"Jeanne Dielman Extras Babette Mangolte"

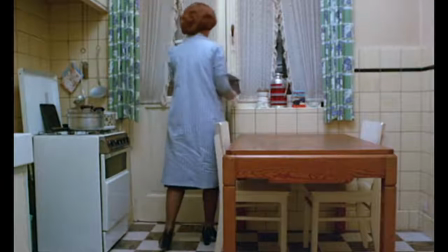497s
In the case of Jeanne Dillemann, the script was a short story.
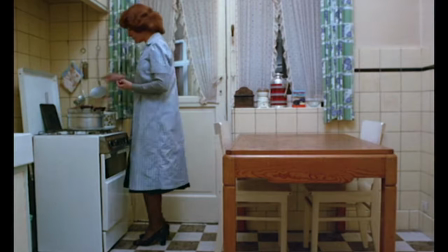502s
It was written as a descriptive of the action of Jeanne, which is what the film is about.
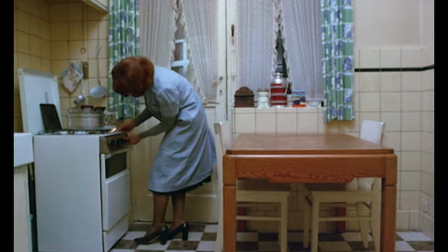507s
It's about women doing things.
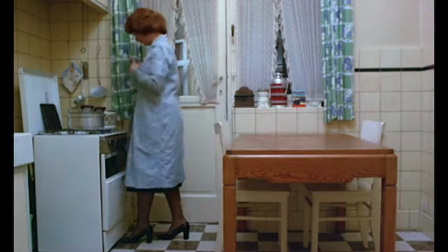513s
The script for her is where she's like Bresson, totally.
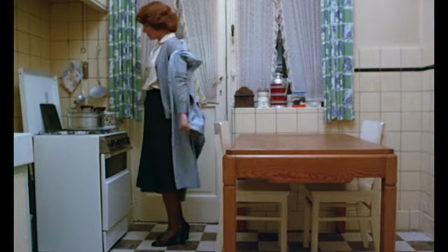520s
She's totally conceptualizing how the film is going to be shot at the writing phase.
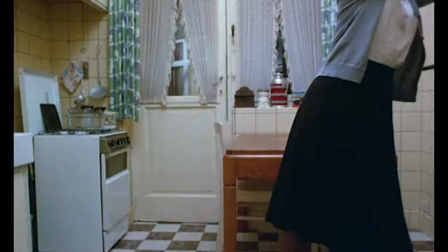529s
Definitely Chantal knew then the gesture would not be cut in pieces. But nobody had realized then to do certain things takes a lot of time because those gestures have never been filmed before. That's it. There was no anticipation of the actual duration. The principle of, you know, having an action from one camera position and not cutting to another later of the same action, that was established in the writing. Chantal conceptualized her film in the writing process.
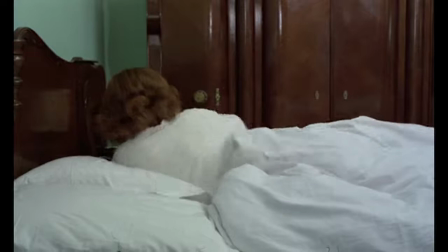563s
I knew the way it would be framed because it would be framed like Hotel Monterey, anyway, or it would be framed like La Chambre.
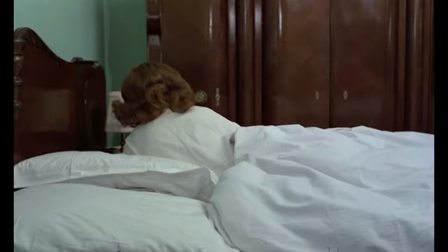569s
There was no debate in my mind between me and Chantal, or no debate in Chantal's mind about how she will film it.
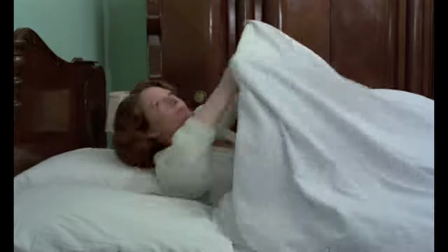577s
She knew beforehand.
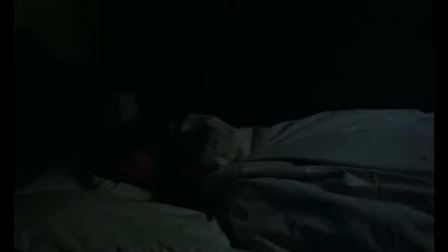I'm sure I knew at the time that Godard said, framing is a moral act. And in a way, what you frame is, I was convinced, and what you frame in a film is actually communicating what the essence of the film is going to be about. So there was no, you know, I think it's part of the cinema was interested in its part and the cinema which we all felt was the kind of film we wanted to make or Chantal wanted to make so that
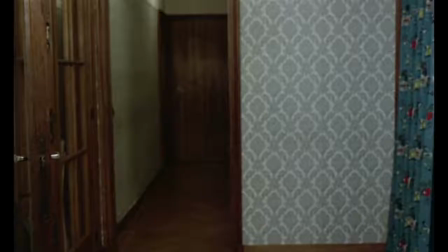622s
sense then the decision of the framing is actually is actually important is the essence of what film is about. When the client leaves and Jeanne comes closer to bring the coat,
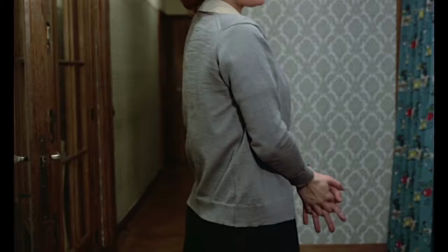638s
actually what you see is also the end where the money is going to be put. So basically it's not the face of Jeanne which is relevant. For me it's totally good storytelling. You evacuate what is not essential and you privilege what is essential, which is the gesture.
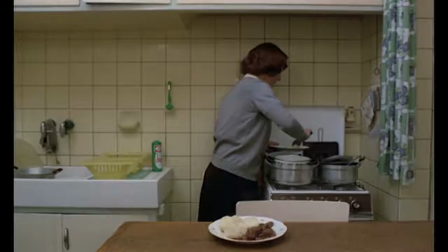652s
The gesture is really what is important.
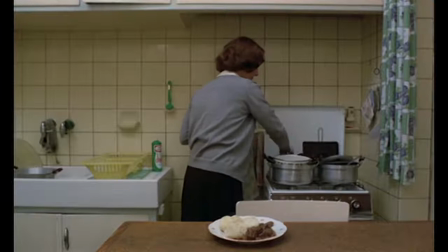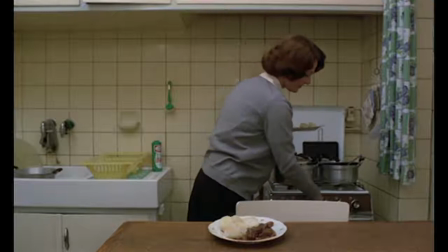662s
What is interesting is there is no reverse shot because there's no need for reverse shot.
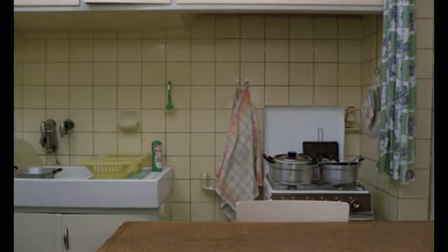668s
She's a woman alone in her apartment. The time there's a son, there is on occasion a shot of him listening at an angle, the shot of her talking to him at an angle.
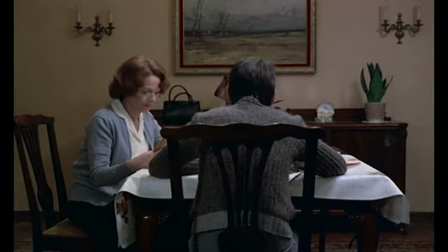681s
So it's not really a reverse shot, but you have him talking or listening, and on occasion,
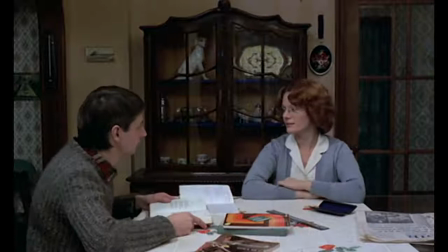686s
actually when he's eating or not eating and reading his book, it's actually not around dialogue, around dialogue between,
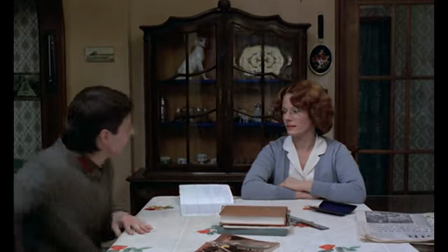692s
which is so, there's only two moments where there's really a conversation with the son, two evenings.
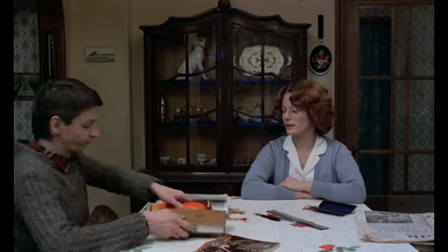700s
They both are seen in the same shots, so you see him listening and her talking.
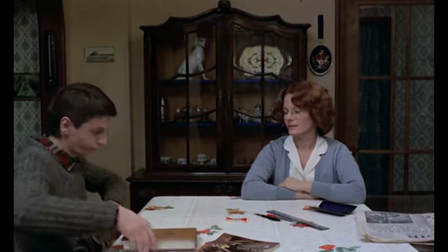708s
Around the dinner table, there's moments where there's one and the other, but otherwise there is no action.
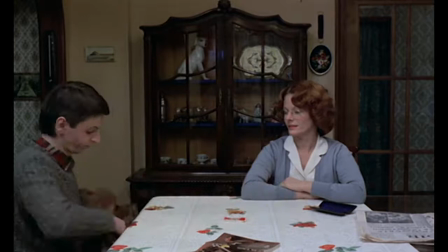716s
So obviously there is no reason to have reverse shot in that film. So when people say no reverse shot, that means they have not comprehended what the film is about.
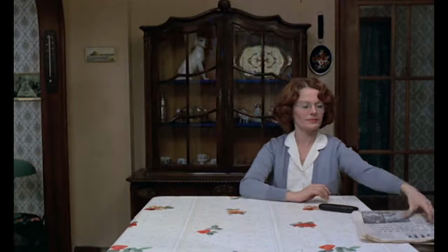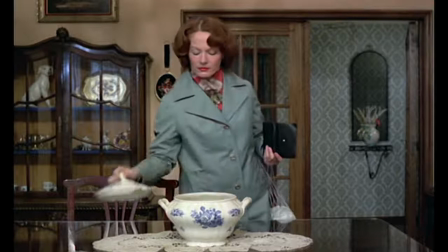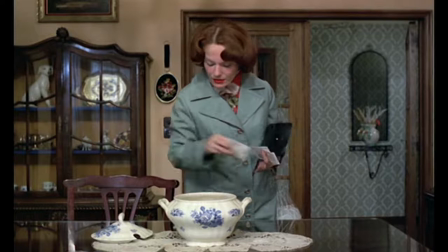741s
Robert Frank told me you are the person who film people like they are giant.